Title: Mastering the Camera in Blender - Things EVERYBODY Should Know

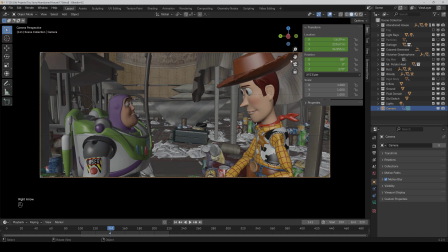4:03 So like here, if we go a frame further and zoom out
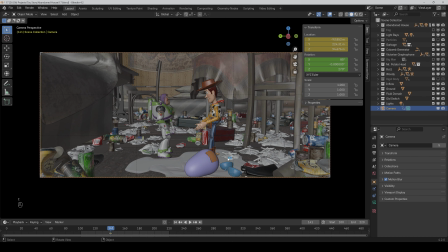4:09 like this, set another keyframe and play the animation, then yeah, it would be okay. So the shot size would have to be different enough.
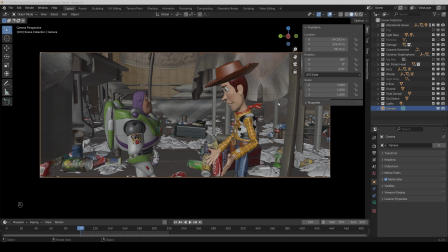4:24 And then we also have the 180-degree roll, and this says that you shouldn't switch the side between many situations like normal conversations, for example, because otherwise it's a bit distracting for us since we don't know who is where anymore,
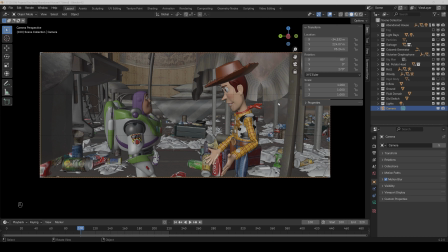4:39 and it really helps the viewer if you don't go over 180 degrees.
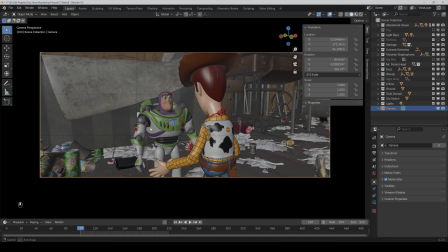4:45 So between a conversation you can change the camera position to here or also here if you want.
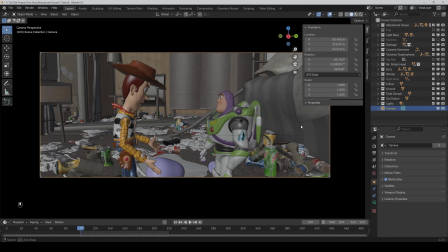4:52 But you shouldn't switch to the other side because then also the position of the characters are flipped, and this can be a bit distracting to the viewer. Yeah, so don't do this if it's not really necessary.
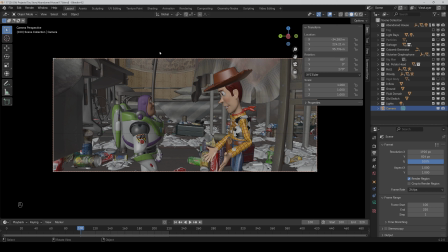5:09 Now let's go to the camera settings, and maybe you have already asked why it's black outside of the camera view, and this is very easy to make. You just have to go to the camera and then object data properties, and under viewport display you can change the passepartout to 1,
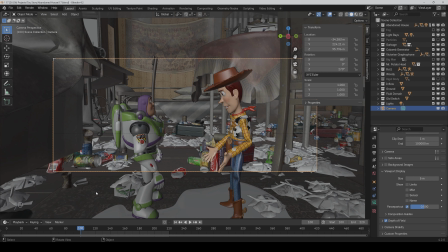5:28 because normally it's set to 0.5, and then yeah, what is outside the camera is only grayed out but still visible. And if you don't want to be distracted by it, then you can set it to 1.
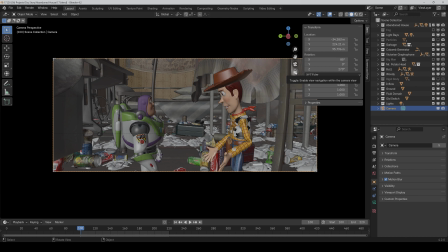5:42 The second thing is that I would always look that this lock here is locked, because if it isn't, the camera isn't locked to the view.
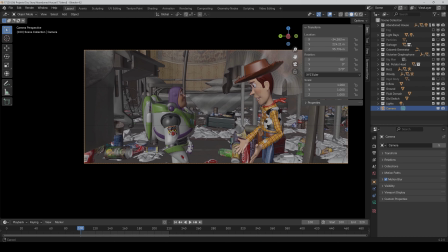5:49 And so, for example, if I move the view, I don't move the camera, and this can be very annoying.
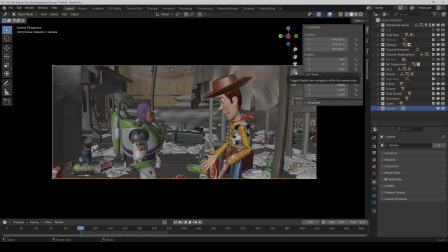5:56 Since Blender 4.2, the lock is directly here accessible, but if you have an earlier Blender version, then you can go to View and make sure that you have checked this checkbox here.
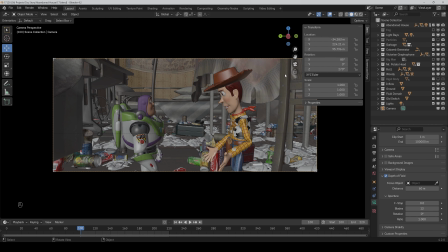6:10 But of course, as long as it's unlocked, you can adjust your frame how you want it.
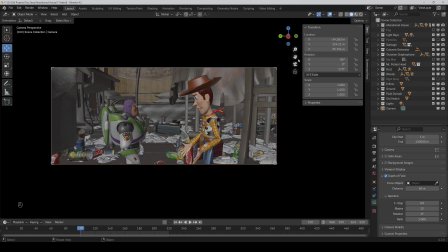6:14 So you can make it smaller or move it a bit to the side, and then just lock it again, and then you move the camera with it.
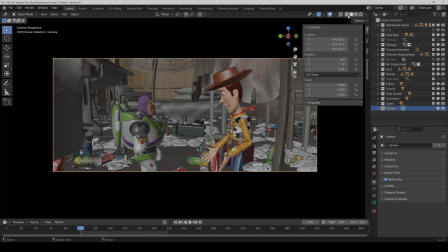6:27 And maybe you already noticed another thing. As you can see, we are in solid mode, but we can still see the textures here. And this can be super useful because the solid mode is mostly much faster than the Eevee preview.
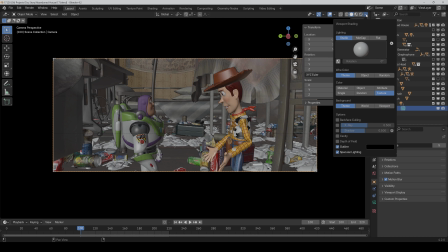6:40 And you can do that by just clicking here on the arrow and then go from material to texture. And then you can see also the textures in solid mode. And one more thing many people don't know.
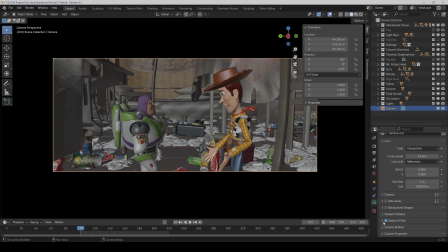6:54 As you can see, if we go to the object data properties, we have activated depth of field, but we can't see it in solid mode. But you can go here to this arrow again and activate it here with this checkbox, and then you can also see it here directly in the preview in solid mode.
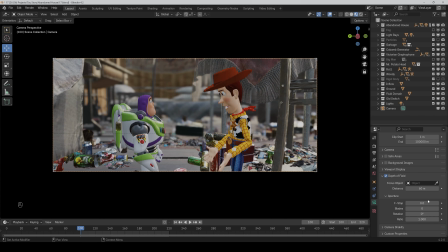7:17 Now to some settings, and these you probably use already. So here you can set a focus object, or you can change the focus distance manually if you want. And here you can change the f-stop. So if I make it higher, the focus range is bigger, and so the background isn't blurred out anymore.
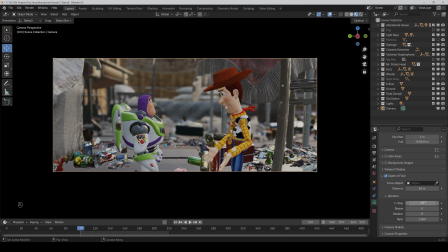7:36 But if I make it very small, then yeah, we only have a very small focus range. But what are the blades? The number of blades affects the shape of the bouquet. If the blades are set to 0, it means the bouquet will be completely round.
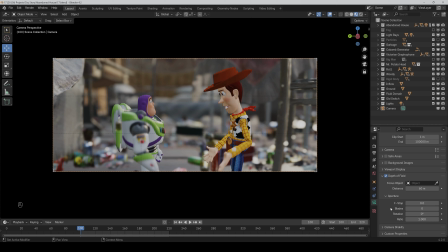7:52 It will have no visible edges or corners, but will appear perfectly circular. In this case, Blender simulates an aperture without any blades, which is not possible in the real world. If you want to make it more realistic, then you shouldn't set it to 0 here.